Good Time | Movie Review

Welcome back to Fill My Watchlist.
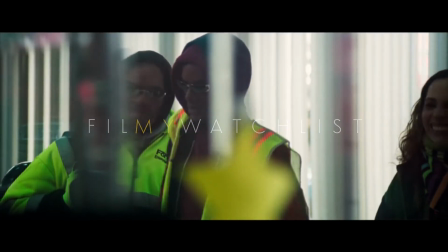2s Think about untwisting and untangling these strings I'm in to lead a pure life.
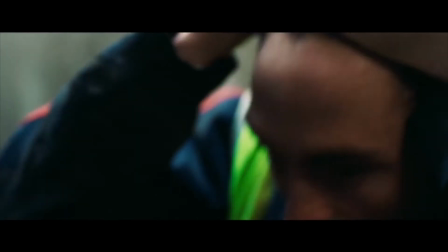13s Look ahead in a clear sky. Ain't gonna get there.
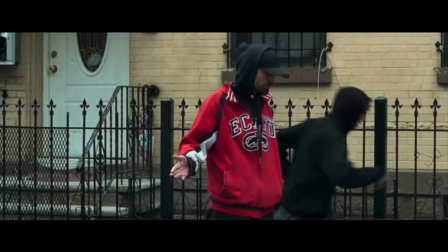20s But it's a nice dream. It's a nice dream.
Good Time is directed by Josh Safdie and Benny Safdie, following up on Heaven Knows What.
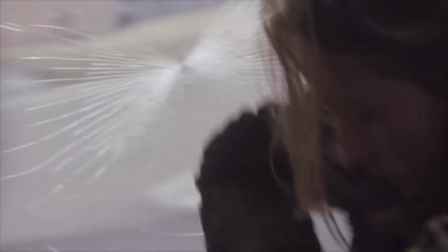41s
That's not a pun.
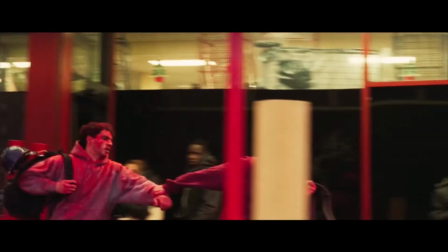45s
Co-director Benny has a supporting role in the film alongside Robert Pattinson.
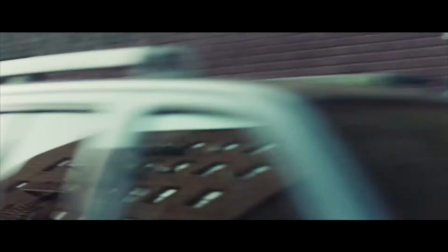50s
The intense thriller is initiated by a bank heist gone wrong when Pattinson's Connie coerces his mentally handicapped brother Nick, played by the co-director Benny, to assist him in the crime.
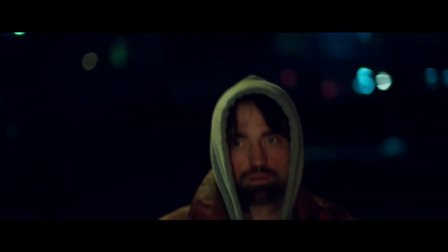60s
When Nick is caught by the police and Connie manages to escape, he finds himself in a race against time, attempting to get his brother out of jail at any cost.
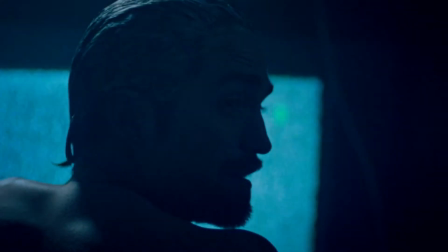68s
Pattinson is electrifying as the film's protagonist. He completely inhabits the role of Connie.
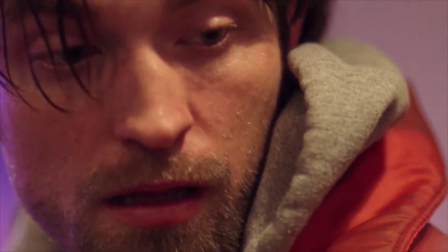73s
With gaunt cheekbones, greasy hair and the dry skin on his face, he fits in seamlessly with the surroundings, to the point that you could run into him on the street without giving him a second look.
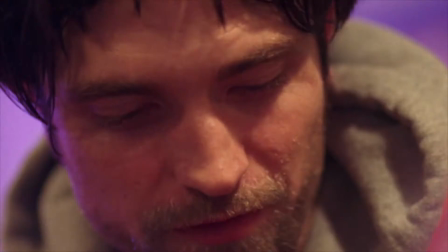82s
Pattinson is a riveting and unpredictable screen presence. His desperation for his brother's situation as well as his sincere fraternal love is extremely authentic.
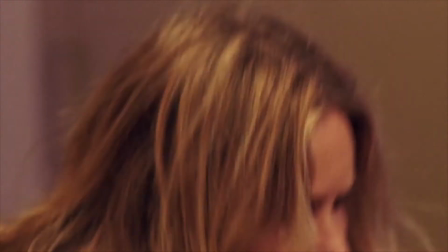90s
This has come hard fought for the former Twilight heartthrob. Good Time is just the latest in a series of exciting career choices including The Rover, Life and Maps to the Stars.
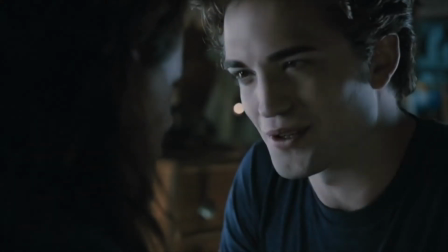100s
However, with this role, it seems like Pattinson has finally cast off the shadow of Edward Cullen. Benny Safdie, the co-director and co-star, is also brilliant in a breakthrough performance.
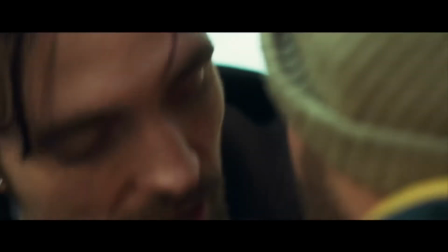110s
Safdie carries with his portrayal of the mentally challenged Nick a quiet intensity that, like Pattinson's performance, assists in furthering the film's suspense.
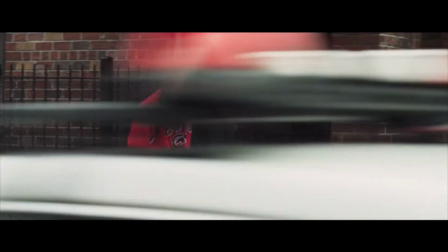117s
Both of these characters are lit fuses who seem either on the verge of burning out or suddenly exploding in anger.
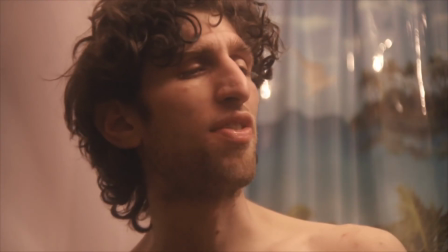124s
Buddy Duress, who starred in the Safdie brothers' previous film Heaven Knows What, is also captivating when he shows up later on in the story.
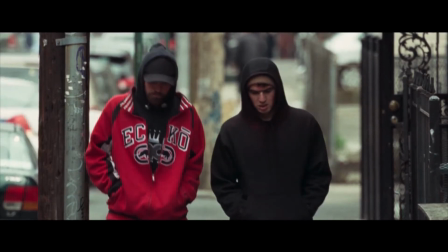130s
However, Good Time's success isn't merely down to the fine acting on display. The Safdie brothers, who I expect will be seen a lot more of, have crafted something fresh and exciting with the film.
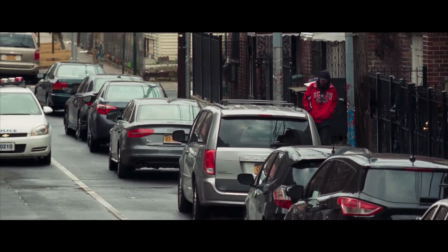139s
It's a kinetic, nail-biting experience.
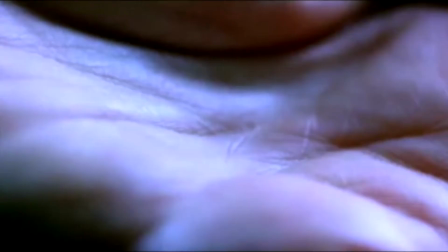142s
The often hip-hop style of editing calling to mind the kind of dangerous intensity in early Aronofsky films, like Pi and Requiem for a Dream.
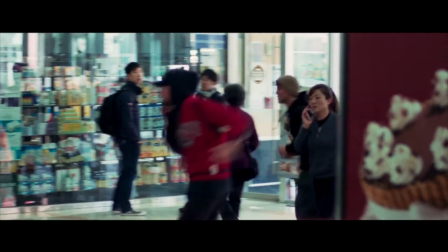150s
As previously mentioned,
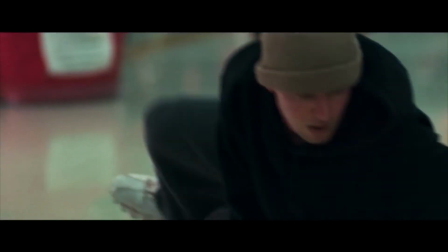152s
this is down to the acting, but also the extremely effective use of long-lens handheld cinematography by Sean Price Williams that is just on the right side of shaky.
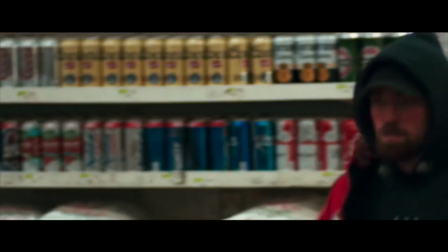160s
This claustrophobic shooting style enhances the adrenaline-fueled scenes and throws you headlong into the brothers anxious existence,
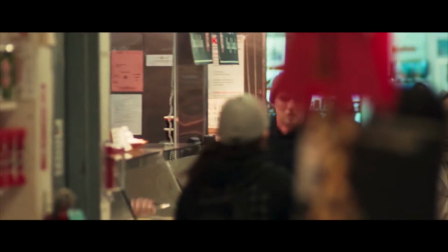166s
with sudden zooms and tight framing often disallowing you the breathing space of wide establishing shots.
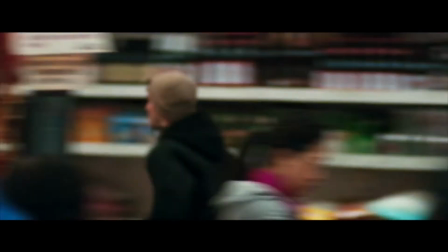172s
For example,
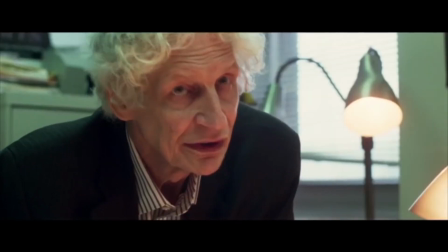173s
the juxtaposition between when Nick is speaking to a neutral character at the beginning of the film and when his brother Connie shows up in the room is effective and visually nerve-wracking due to this stylistic decision.
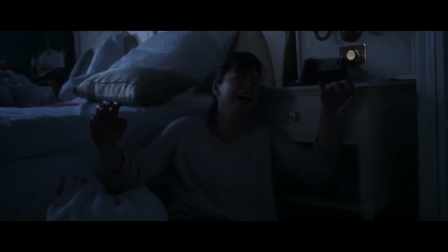182s
Other than the Aronofsky vibe, the all-night suspense thriller template calls to mind the absolutely fantastic single-shot Victoria from last year.
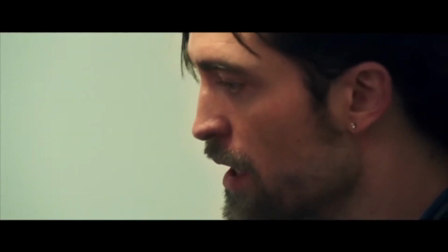190s
That being said, the film still feels utterly fresh and unpredictable.
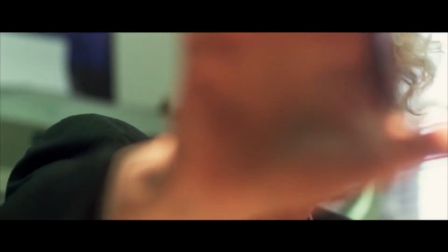194s
Good Time takes a peek at the endless possibilities of an all-night race from the law by showing what happens when the unspoken rules of societal expectation are bent by the manipulative Connie.
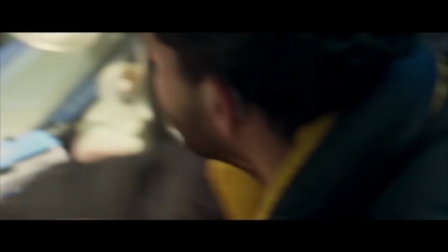203s
An assortment of characters come in and out of the story, all being affected by this human wrecking ball's actions. Good Time is a prime example of why we frequently love to watch films with such unreliable and unlawful protagonists.
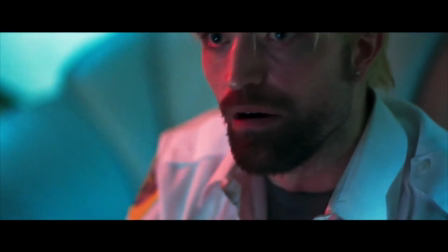215s
These kind of characters are erratic and riveting and by choosing to make Connie a lower-class scam artist going from job to job instead of a successful career criminal,
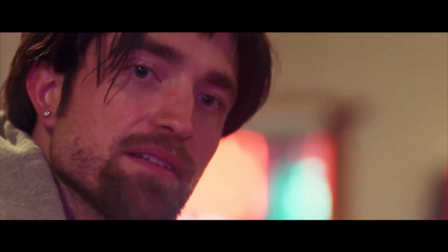223s
his flaws and desperation are utterly relatable.
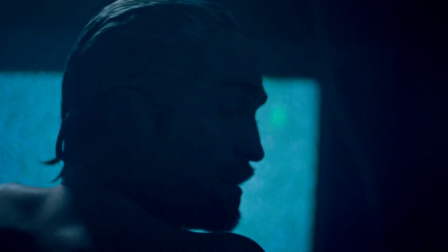226s
The script, written by co-director Josh Safdie and frequent collaborator Ronald Bronstein, pits Connie against the overwhelming system of law and order.
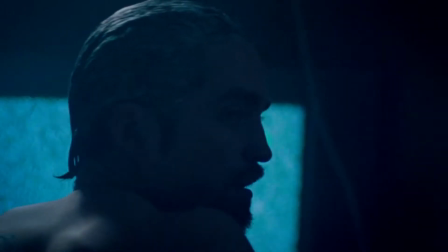234s
Without making excuses for Connie's destructive behavior and irresponsible life choices,
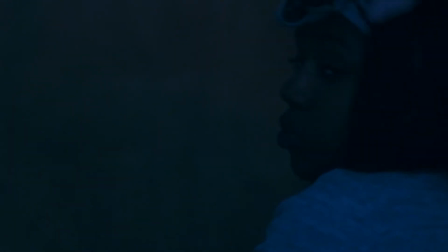238s
the narrative still manages to construct a scathing indictment of a broken system in which police are
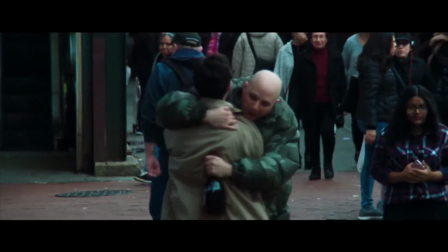243s
overwhelmed and thus far too quick to lump suspected criminals in the same boat as those who are actually guilty.